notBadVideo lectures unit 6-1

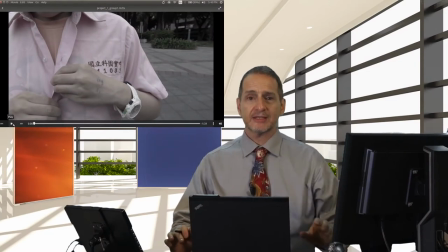3:27 Okay, that was our first video, and let's begin to look at it a little bit more in detail.
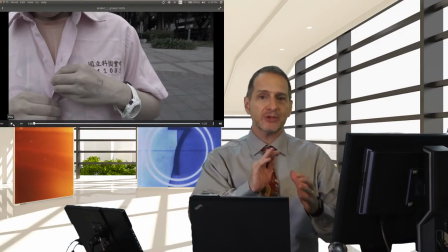3:33 So the target market segment for this are female students living in the dormitory.
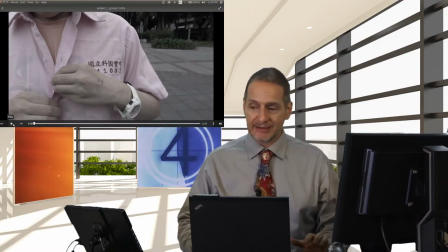3:40 So that's a real nice clear target. I like that. So right away we begin with a good idea.
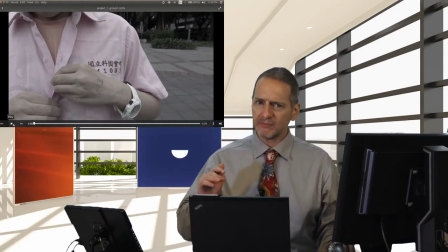3:45 They have a clear target market segment. Let's take a look at the video here, what was happening. So we begin the video with a student taking off her school shirt. And the reason she's doing that is because it's her high school shirt.
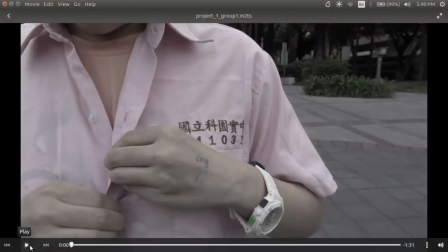4:00 So it's kind of, if you didn't know that, anyone who's in Taiwan or China or Japan knows that. They all wear, all their students wear their uniforms. And this is her high school uniform. So you can see that right there, her high school uniform. So she's going to take that off.
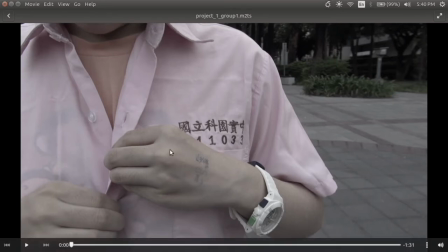4:16 And that's a great idea because what she's doing is symbolizing that she's graduated from high school. That's a pretty cool idea. And what I'm going to do is mute the sound. and we're going to just go ahead and watch it bit by bit while I make a commentary.
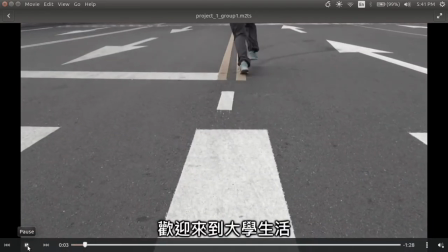4:34 There we go. So she takes that off and then runs into the front gate of the school.
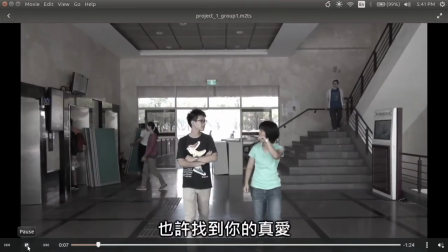4:40 So that's a great idea.
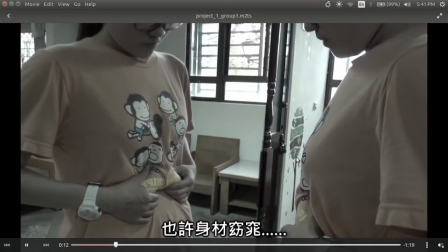4:42 And then she's talking to other students and living in the dormitory, and she's feeling that she's got overweight a little bit.
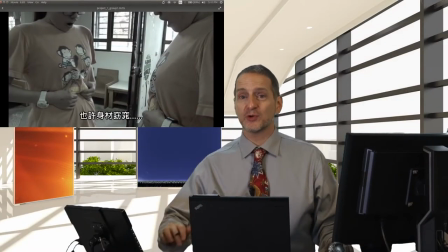4:49 And of course, I think we all have that feeling when we go to school and we're freshmen, we live on campus and we get overweight.
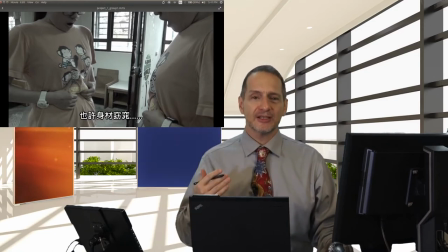4:55 So I think that the people watching this the target market segment can understand it pretty well.
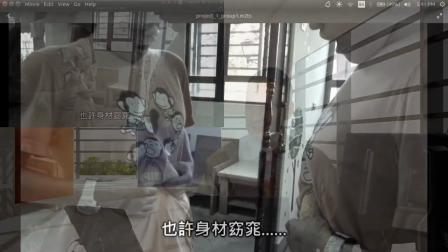5:00 So so far so good
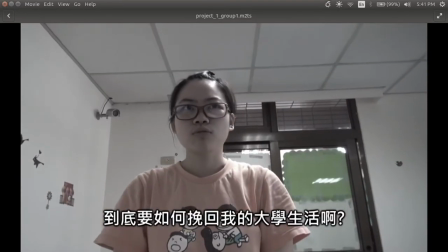5:04 And she doesn't know what to do about it But of course the answer is that you can actually Take your own food which would be more healthy maybe
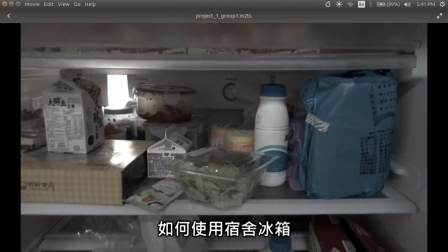5:11 and buy instant noodles And you can keep it inside of the refrigerator at school and so we've done a pretty
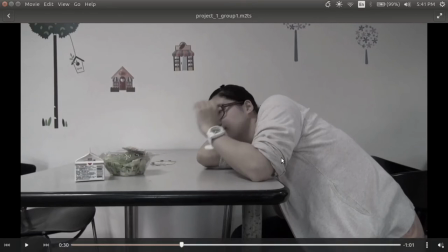5:19 good job here She does have this group does use some graphics and I did ask them
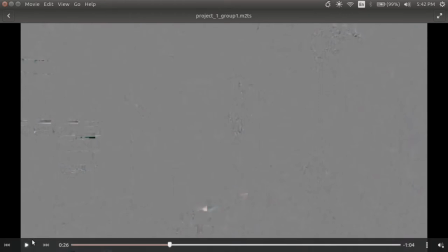5:24 to try to use subtitles when possible to keep things nice and clear.
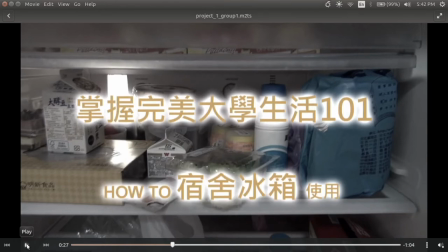5:31 There we go. So this is telling us that the students can go ahead and keep that in that food in a refrigerator
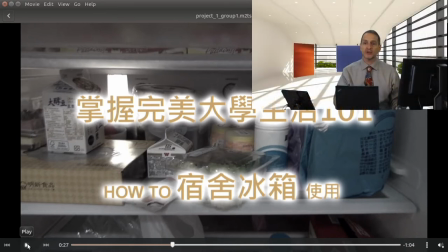5:38 in the dormitory and this video is going to explain to you how to do that. So it's kind of like a title and we're having this kind of not at the beginning but towards almost towards the middle about 1 3rd into the video but that's okay
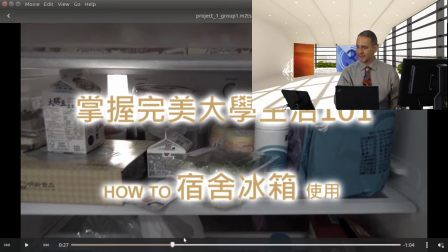5:51 because that beginning kind of caught our interest didn't it that running into the campus so so far so good a
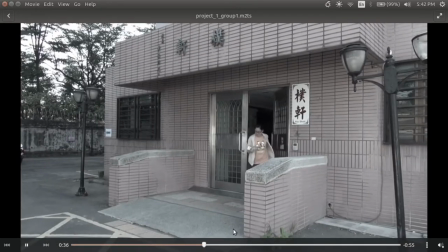6:02 list of times which I really thought was a great idea to be clear don't forget this is an instructional video she's gonna run over to the place where you can
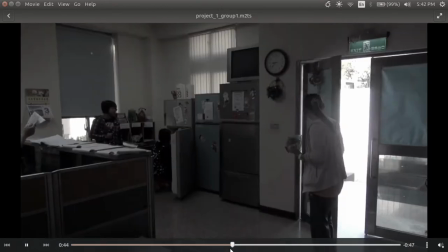6:10 keep it check it into the refrigerator on the dormitory area she gets in there and then here's the paperwork you need to fill
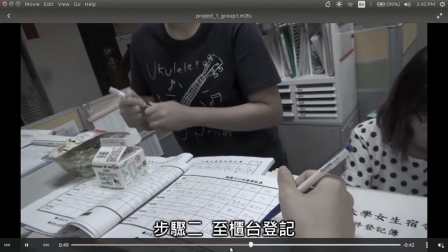6:18 out and
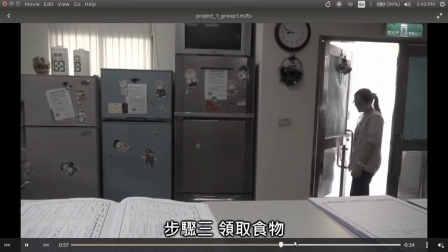6:23 then you put it in the refrigerator and you can come back at a later time and pick it up and then here she is jumping right back and
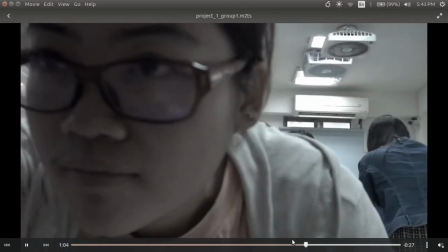6:32 opens up the refrigerator and takes it out so